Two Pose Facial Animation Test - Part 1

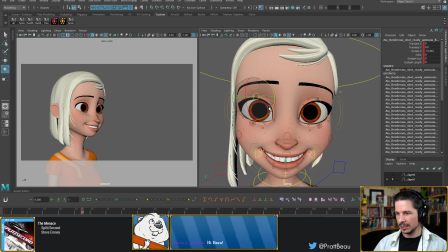56:17 So here, I want to reshape the eyes here a little bit more. Open them up near the eyelids. Or sorry, not near the eyelids, near the pupil and the iris.
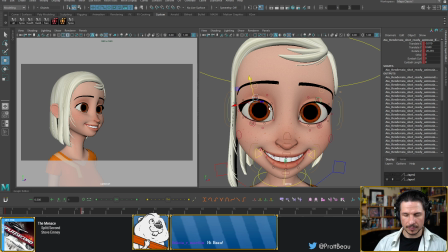56:34 This will just give more interest in that direction. Let's see. What can I do to push this even more?
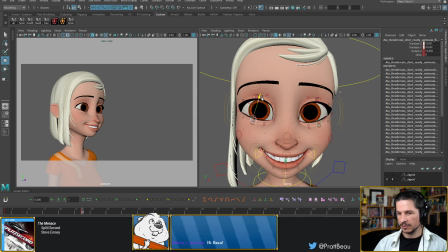56:50 Let's kind of push that bottom lid up a little bit. Really push that kind of happy squinting.
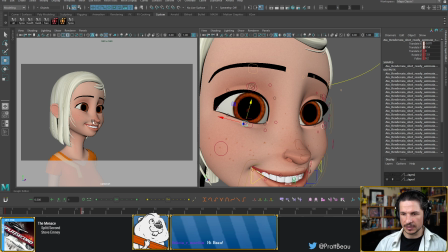57:02 And the reason I want to do this is it's going to contrast with the other expression
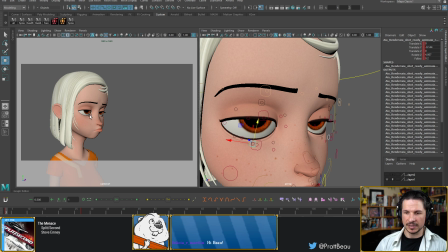57:07 where we see a lot of the bottom of the white of the eye.
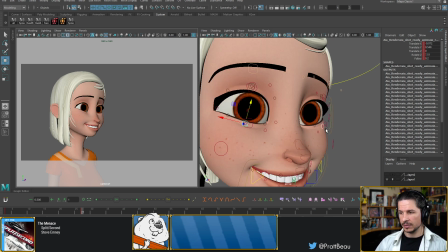57:12 And then here it's going to come up quite a bit.
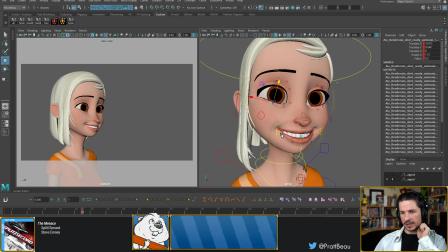57:19 So with this, we've got our directionality of the previous eye.
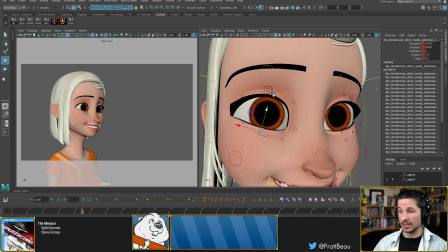57:24 Let's push the directionality of, or sorry, the face, not just the eye. Let's push the directionality of this one as well. So I'm just going to take this and I want to push the screen right eye to be a little bit more open.
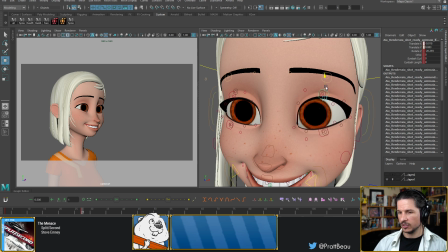57:47 Not too much.
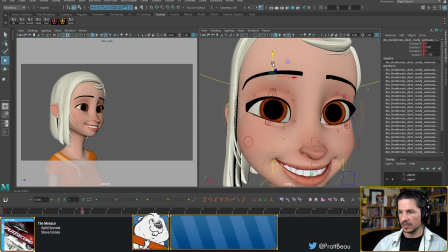57:52 And let's kind of push the brows as well. Shape them a little bit more too. Now the thing with brows is you can push them a lot.
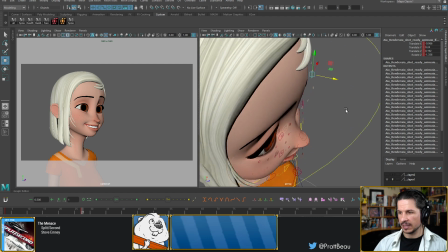58:09 When I see people animating brows, the big thing I kind of tend to see is they are not moved nearly enough.
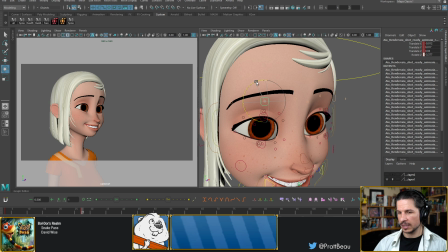58:18 You can really push that range of motion on the brow
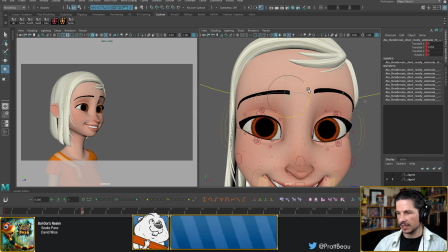58:23 a huge amount without it feeling cartoony or out of place.
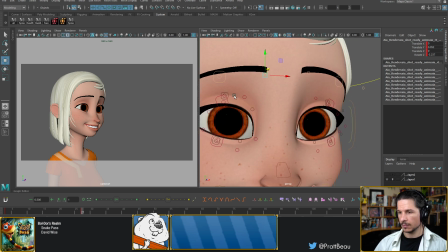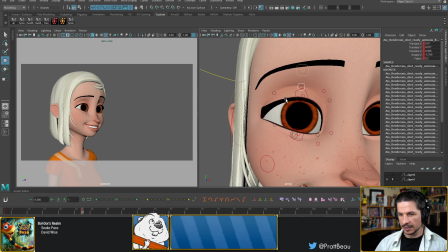58:42 Okay. I think we're getting a little bit too much
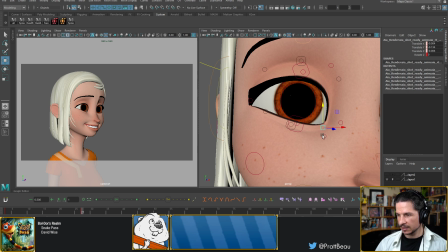58:48 movement in the inner edge of this eye here, which is kind of creating a little bit more of a sneer kind of expression versus a kind of corner of the eye being compressed by a smile. So let's kind of tone that down just a little bit here.
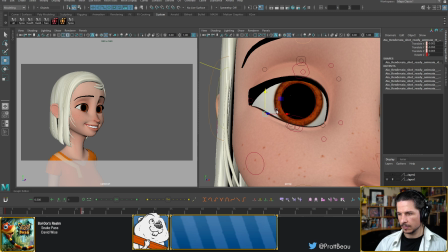Just a little bit.
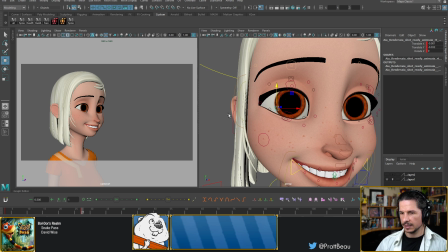59:21 Okay. That's feeling okay. There's definitely something off with these eyes, but let's go with the smile.
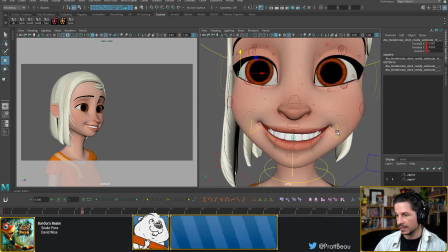59:29 The smile is the big thing that's feeling off right now. Big reason being, when we smile, we tend to offset our smile. We will smile on one side more than the other. I'm going to bring one side in a little bit.
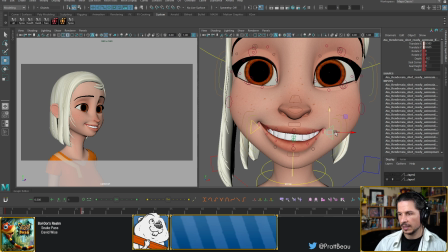59:46 This will also help us to exaggerate certain things.
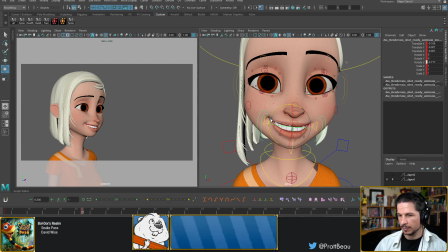59:56 Let's see. Bring this up. Put an angle to it.
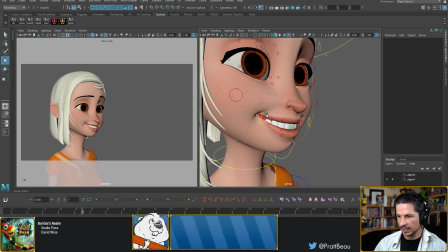60:03 Okay. Now the teeth are definitely feeling very strange. That's fine for now. We're just showing too much gum.
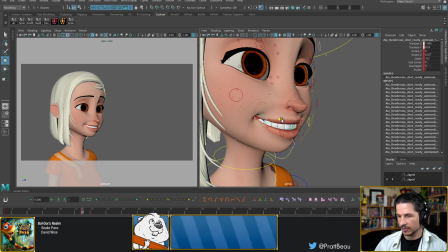60:22 Let's see, how far do I want to push this smile?